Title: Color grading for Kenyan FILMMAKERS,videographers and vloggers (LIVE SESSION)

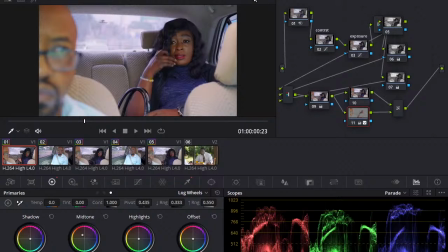And I can see now, you see she was very dark, right? But now just from isolating her skin, you see, making sure that she's more visible in the shot, right?
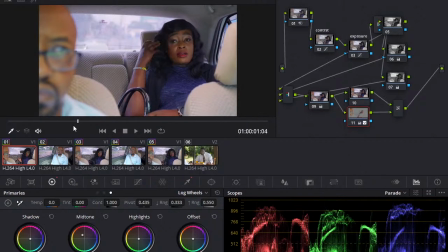So that you can be able to concentrate, just bringing back some life back into her skin.
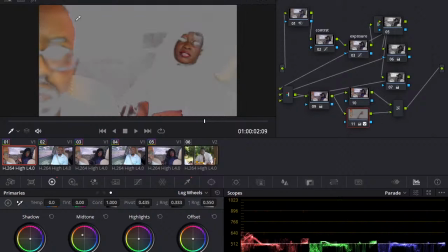Okay, so qualify, make sure you use a qualifier. And then for the rest of the things, now this is everything in the scene, right?
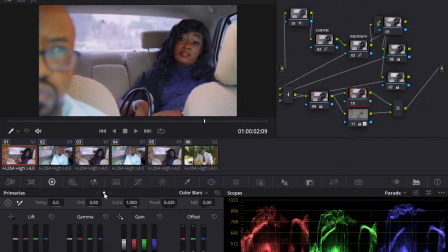So possibly now this is where you can maybe get stylized. For me, I will say maybe I'll create that cinematic, I don't know, blue orange contrast. I'll just come and take down the red in the shadows. Maybe add some blue, maybe add some green.
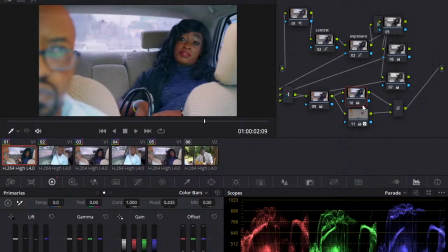Okay, and obviously you can see it's very prominent, so to make sure that you're not coloring the shadows the color blue,
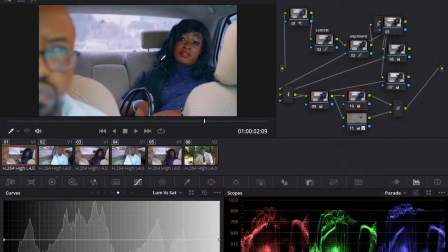you need to go to luma versus saturation, luminosity versus saturation. So make sure that your blacks are black like that, and you're not just coloring them. You see, if you move it this way, do you see what's happening? I hope you can see.
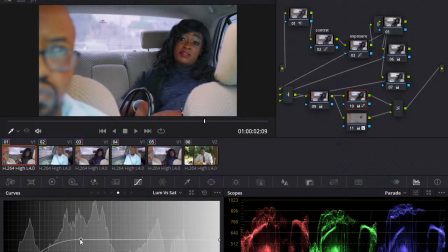See, it's desaturating a lot of the dark colors, so don't overdo it, just do it a little bit like that, and it's now fine. It's now fine. Is there anything else we can do to this one?
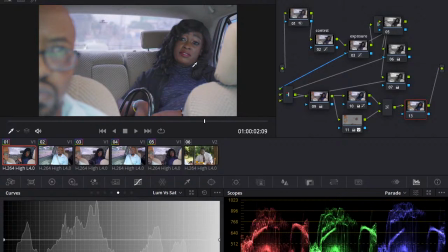See, very big difference. This is what it was on the show, and this is me having color graded.
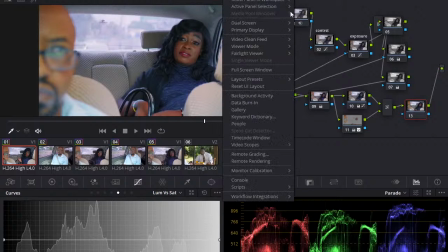So as you can see, we brought back some life onto her skin. So let's just do that projection again.
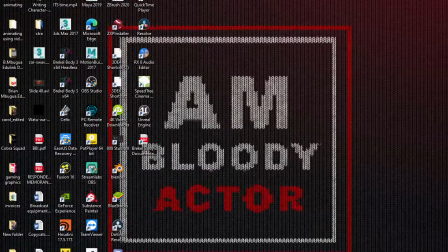Do video clean fade.
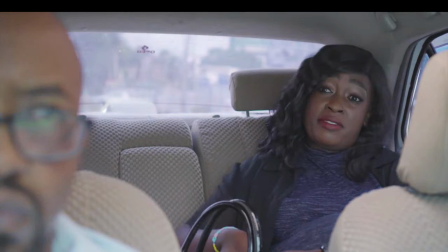So this is the difference without and with my color grade. You tell me, which one do you like better?
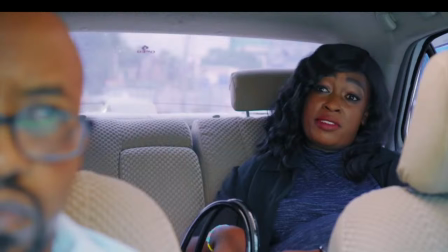Okay, so just make sure the skin pops, man. Okay, like someone should be concentrating on what you're seeing, not just
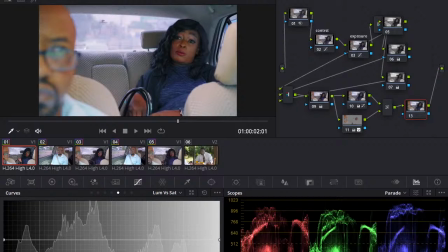just listening to my audio, making sure that it's correct.
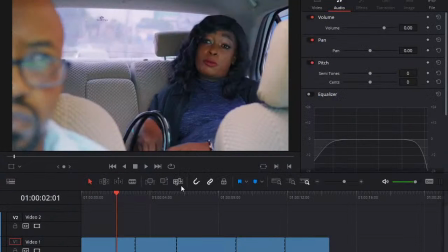So yes, okay, that's how you typically color grade your stuff.
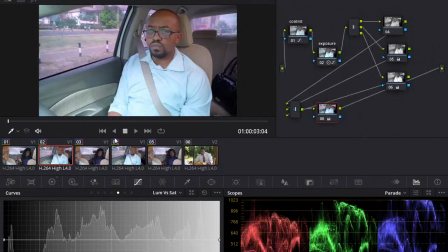Okay, and you can copy it over. So again, middle mouse clicking, but of course remember to adjust for exposure.
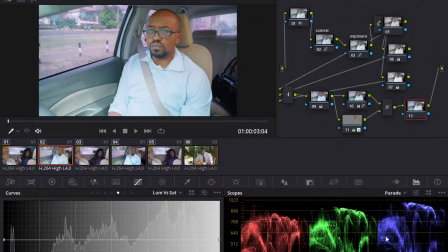You can copy it over, and obviously it's not going to look good, but you obviously know what's your problem.
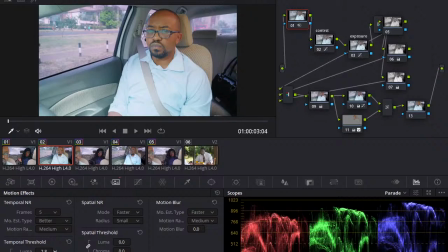In this case, I think I'll turn down the denoising a little bit, because this image was pretty well lit.
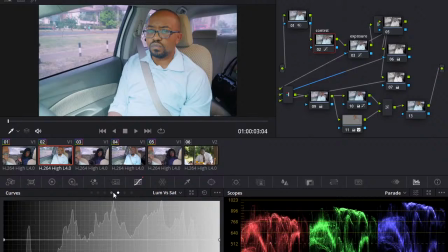And let's go back to this.
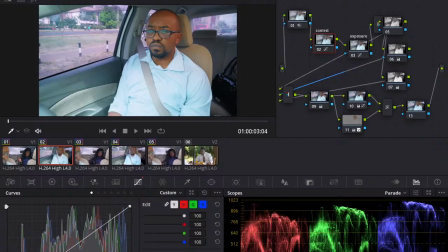Let's look at the exposure. Same case for the exposure. Just make sure everything is kinda okay.
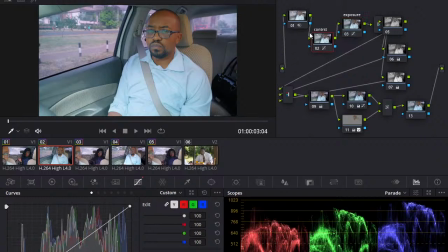And see, the good thing about like DaVinci is you can go like a step further. See, like this shot, I can see it's losing a lot of its color because it's doing what?
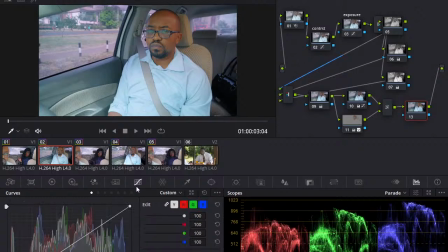It's like the colors are disappearing. You can just come to these curves here and look for hue versus saturation. So hue, selecting the hue, and then how much saturation do you want for that hue. So in this case, if I was to qualify and pick and even just look, you see,
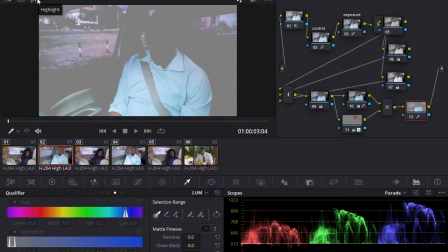it's the blue on the shirt, right?